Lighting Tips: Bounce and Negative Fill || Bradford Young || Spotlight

What's up? It's Bradford, and welcome to Cooke Optics TV.
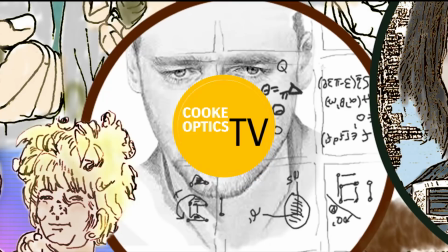In terms of bounce sources, yeah, I love book lights. So.
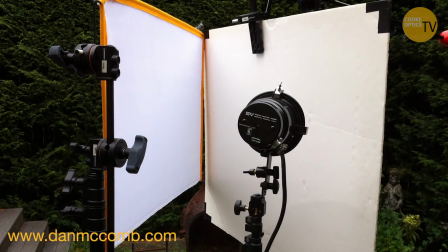And again, every film has this rule, right? Ain't the Body Saints, no fluorescents, no HMIs, only tungsten.
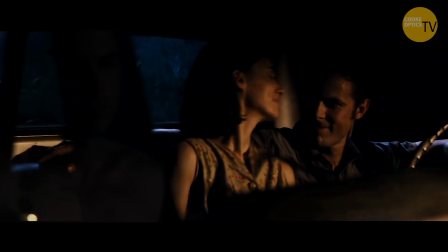So all the rules, just only use tungsten.
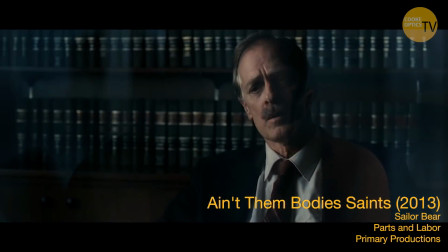So that film, we were using 5K soft lights, 2K soft lights, bounce to unbleached muds, back through half grid, full grid. Arrival's interesting because there wasn't much bounce light at all. There weren't many book lights.
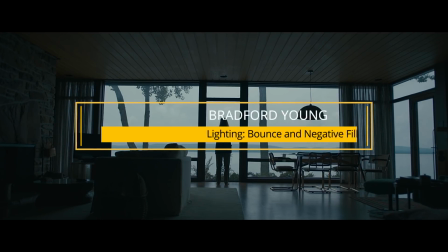It was pretty much in Louise's house, all available light. When we did light, it was in the room, but it was very much like out of the way.
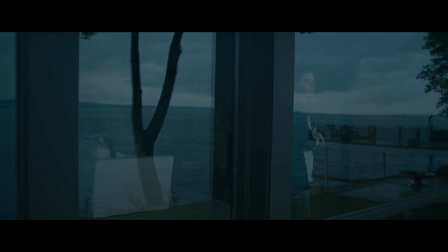If we had to like give a little shape in the room, we'd have something just right over the window carrying whatever was happening outside.
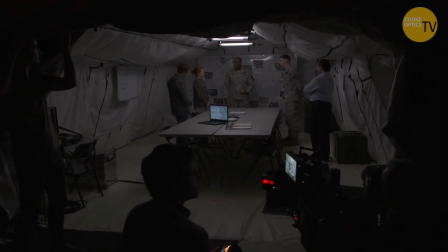But in general, it was pretty much all available light. And then when you get into the tents, all those practicals you saw hanging from the ceiling,
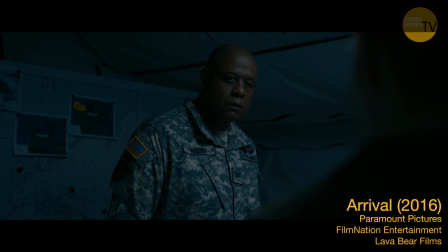those crazy weird fluorescents, those were all LEDs, and that's how we lit the scene. Sometimes we would turn them up. They were straps, so I could either turn it up towards the ceiling and the ceiling was white, bounce it for. If it was a fixture you didn't see in the frame and I wanted something more pleasant on the face, we would bounce the ones that you didn't see in the frame, so you had softer light coming back.
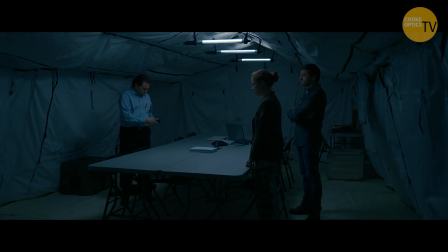And then all the wide shots, we'd leave everything down because you had nicer pools of light.
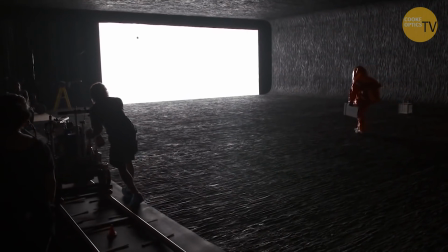And obviously inside the spaceship, the light that you saw, which is the screen, and that was the equivalent.
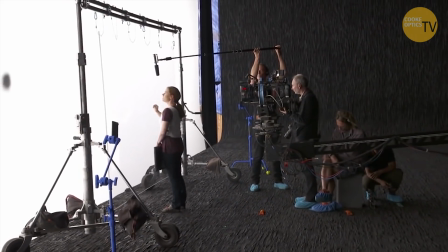It's not a 12 light maxi, obviously, but the equivalent of a 12 light maxi, but in the LED world, there were these 4x4 MacTech LEDs that we actually, again, not a book light, direct through.
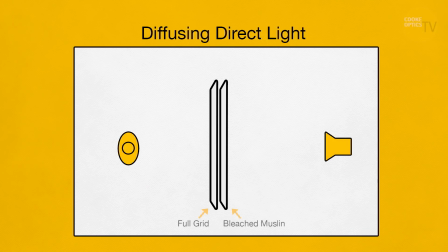We had muds inside, bleached muds, and on the other side of the bleached muds, we had full grid. The width wasn't seamless on the inside, and it wasn't seamless on the other side. So although it was direct, it was very, very, very, very soft. Big proponent of negative fill.
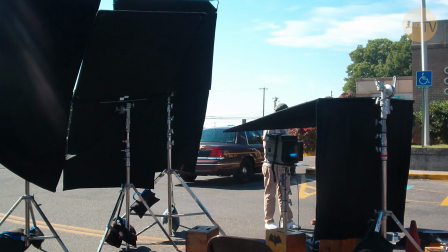So I always have like a flag close by, a 4x4 or a 12x, whatever is required, depending on what the move is.
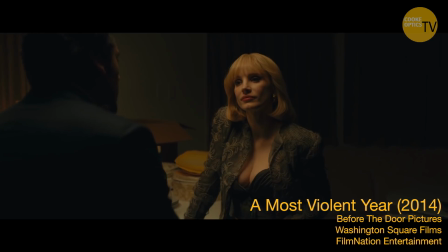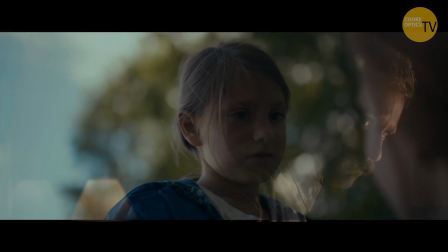Or depending on how big the sky is, if you're in the woods and there's tree canopy everywhere, I still like negative fill, but you can do it with smaller.
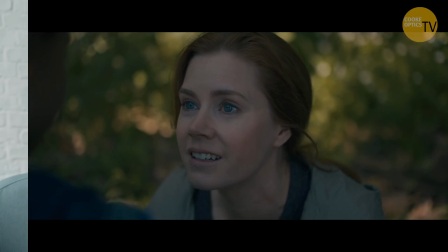Versus if you're sitting out on the lake, we had to have something a lot larger. Which is funny because in the visual effects world, you often think, well,
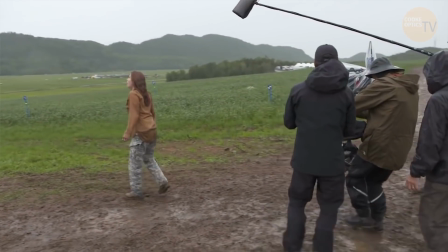you're in a visual effects sequence and your character's doing something and you want it to feel as if it's the film you would shoot.
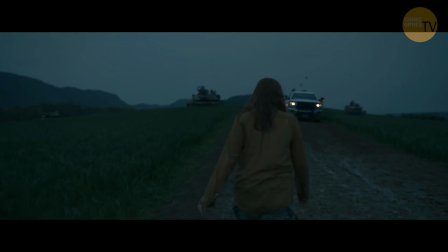And we get out in these situations where we've got a long walk and talk, and because of the environment that we're in and because of the tools we have, we're not going to walk. You can, but in general, people don't walk with a 12x for negative fill the whole walk.
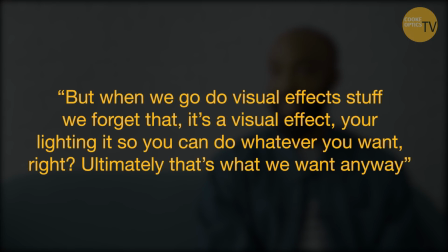But when we go do visual effects stuff, we forget that it's a visual effect.
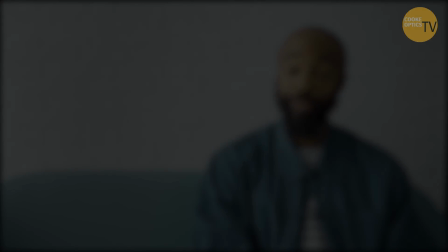You're lighting it, so you can do whatever you want, right? Ultimately, that's what we want anyway. If we were shooting in real time in a real space, we'd say, man, I want the whole block negative fill. This whole street, I just want to put one big solid all the way down the block. And you would try, you would try to do that. What's great about doing films in the sort of visual effects space is that you can then do that. You can just say, okay, I got all my lights hanging from the ceiling wherever they are. This side of the stage, I'm turning it all off. And on this side of the stage, I'm turning all the lights on. And for a split second, you say to yourself, that doesn't look real.
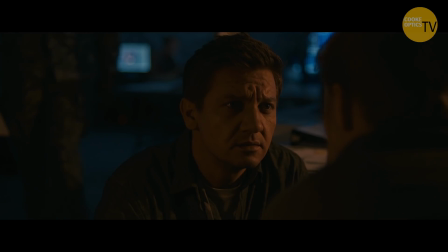It doesn't look like what it would look like if you were outside, really. But it's like, yeah, well, even when you're outside, you're like, I don't like the way this looks, so let me add an egg.
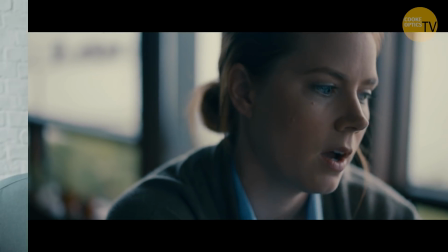And so the hard part, but the beautiful part is like, don't question your instincts. Do what feels right. And you can come up with the logic for it.